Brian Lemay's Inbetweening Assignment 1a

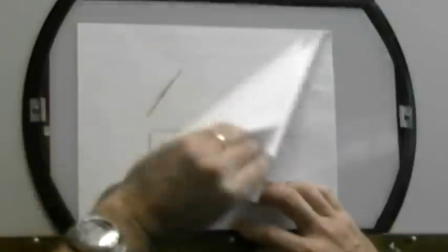If I'm flipping with my left hand, see where my fingers are? They're right over top where I have to draw.
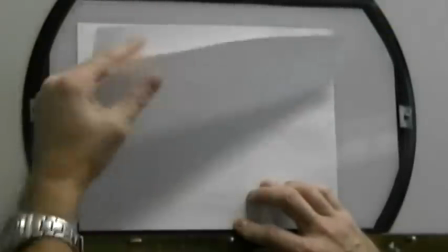So that's very awkward. So what I would do is I would put the paper down like this.
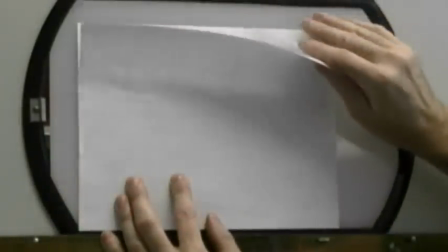I would in between the drawing with my pencil hand, and then I would flip with my pencil hand as well to see the action that's going on there.
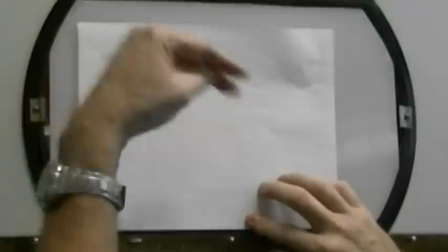If I want to see what's going on over here, I'd flip with this hand over on this side.
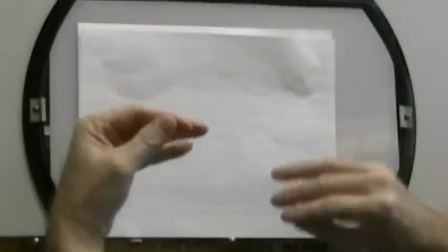Okay, so that's why becoming ambidextrous with this is really, really important. You should be able to do it with both hands. Right?
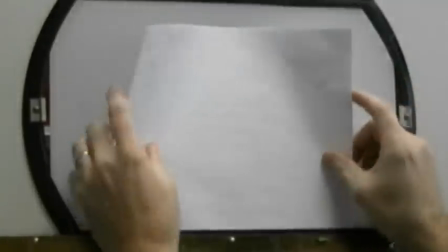Not at the same time, but... All right, so that's the mechanical process.
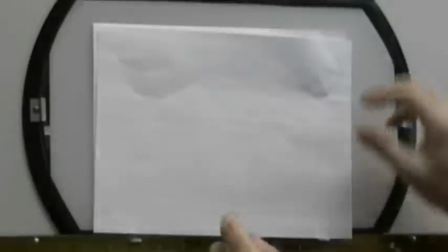What does that do for you? The process of flipping the papers the way we've just done it here is it gives you an
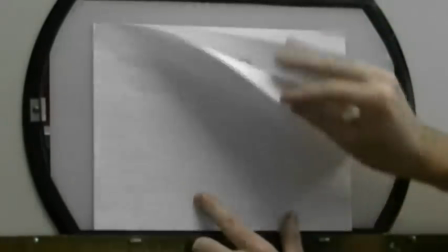instantaneous pencil test to say whether or not your action is working properly, right?
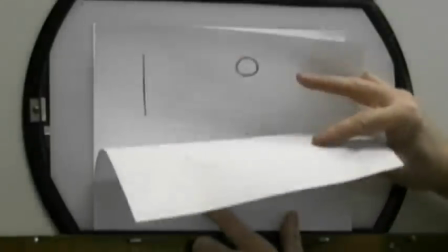So what I want you to do is I want you to take these two key drawings here,
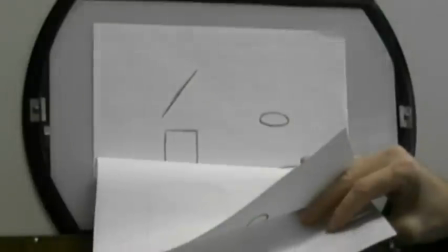drawing number one and drawing number three, and I want you to do drawing number two.
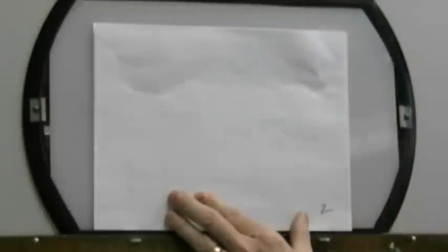So down at the bottom corner here, write number two. Don't put a circle around it. Keys have circles around them.
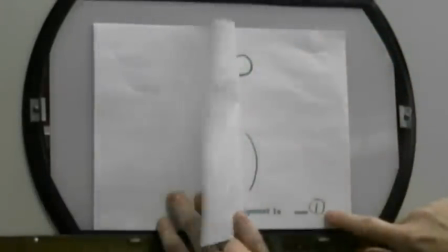This is a key with a circle around it. This is an in-between drawing, so there's no circle around it.
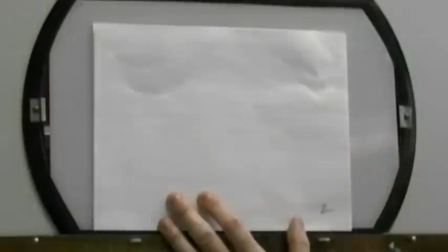What I want you to do is I want you to draw the line that goes in between these two points. Okay?
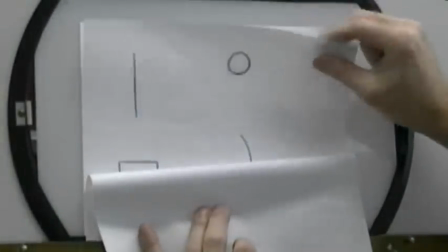If our line is moving from this position to this position here, there are a number of different options.
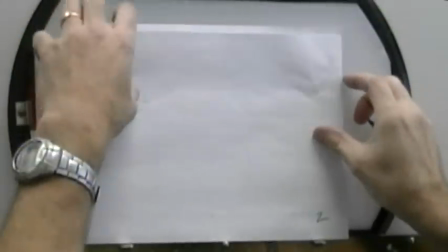So yes, we could find the exact halfway position for each of these.
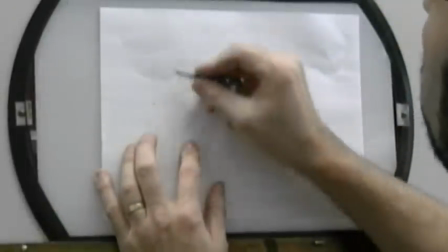So that we look at the bottom point of this line here, and the top of this line, just looking through the paper, is there.
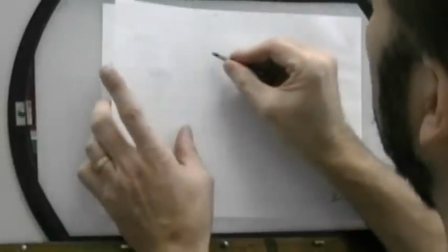And then I find the other point here is over here and here.
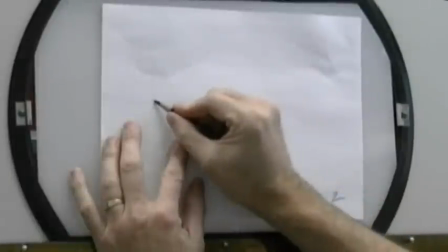We could just do the mathematical equation where we look at the distance from here to here and the distance from here to here,
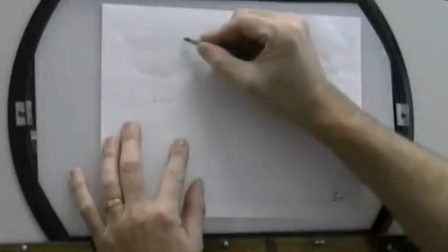and say half the distance is there, half the distance is there, and we simply draw the line halfway in between like this.
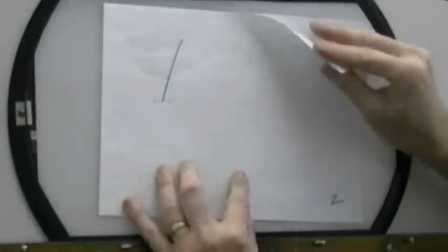Okay, yeah, that would serve the mechanical function of getting it from one point to the other like that smoothly.
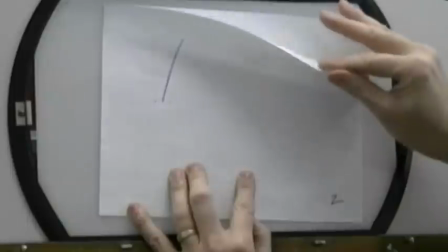Okay. But what we could also do
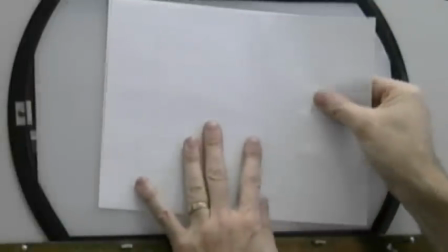is change the dynamics of how that moves and say that not everything is necessarily moving at the same time.
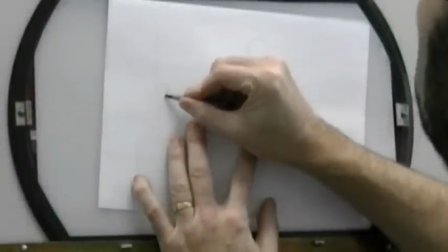So the bottom part, I could have bending like this.
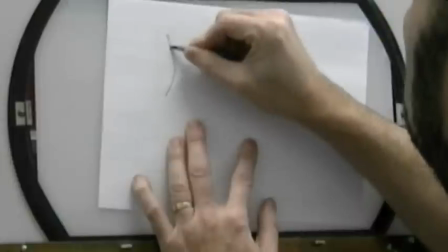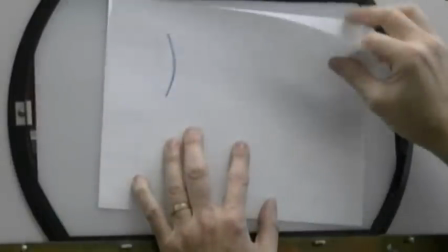And doing that. So now when I flip it, it's doing that.
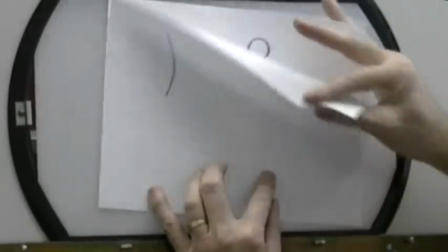So it's got more of a pliable feel to it. Okay, which creates a different sensation of what that line is doing.
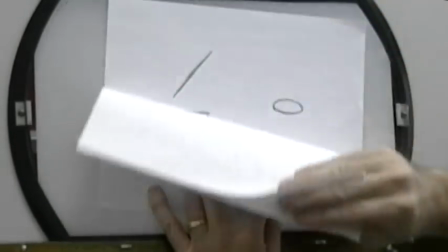So when it snaps, it goes from this position, snap, hard, it feels like it's hitting very quickly.
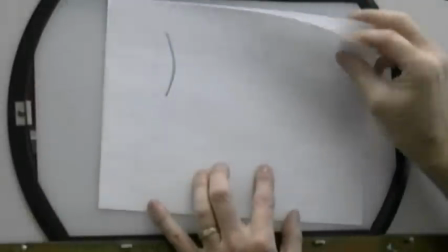And that has to do with the amount of space that I leave between it. So here's one of the first rules of animation that we're going to start to deal with,
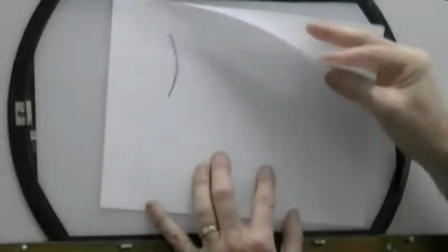is that when we're drawing our lines, our lines represent the space that is being moved from one position to another.
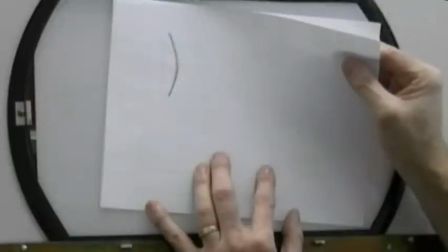It also determines the speed at which something moves.
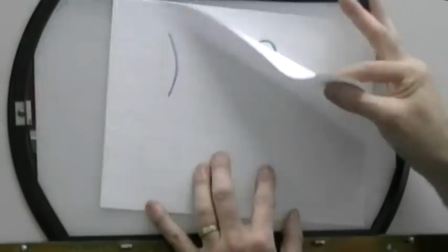So between these two drawings here, you can see that the top point does not move very much.
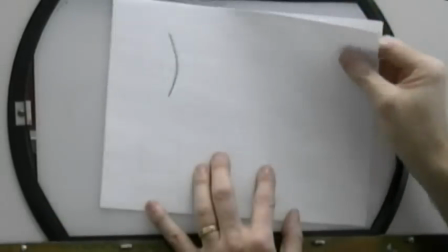That means that it's moving slower here, and from here to here it's moving faster because the distance that it's moving is greater.
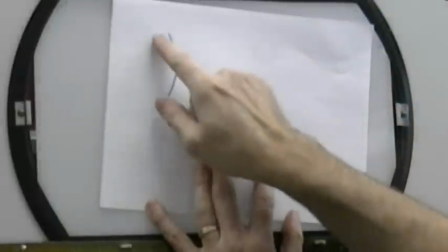Right? It's just one drawing in between, but because it's moving less here, it moves slower and then faster.
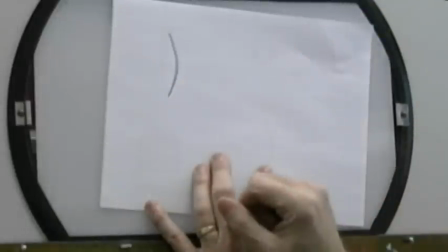So it affects the speed at which it moves. If I make everything exactly halfway, it's a mechanical movement.
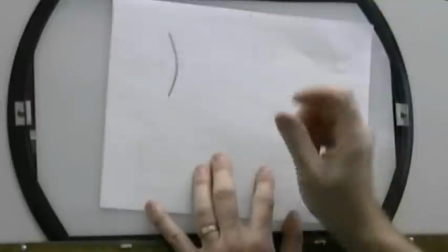It's all moving at the same time. But by varying the distance on different parts of it, we'll create a sense of speed or slowness to it.
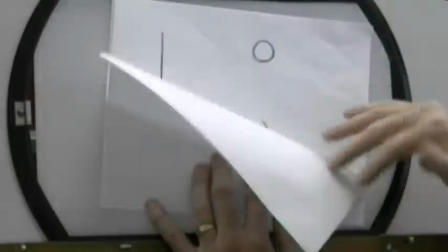Right? So now when we move to our next one here, let's go to the ball.
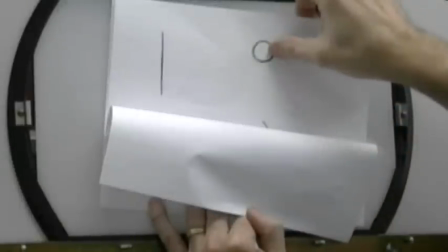We've got the ball in the high point here as a circle, and over here it's in a squished position.
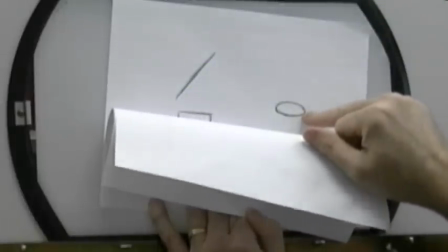So again, I want you to put the ball in the halfway position.
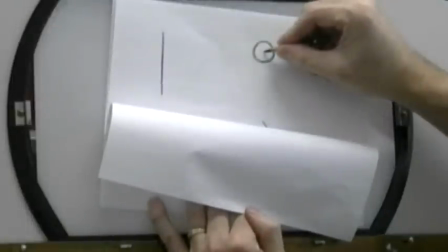So what we're going to do is we're going to move the ball from the center point here, there's the center of the ball there,
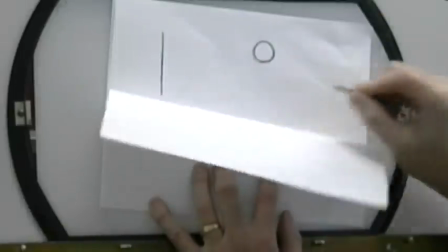down to the center here, which is here.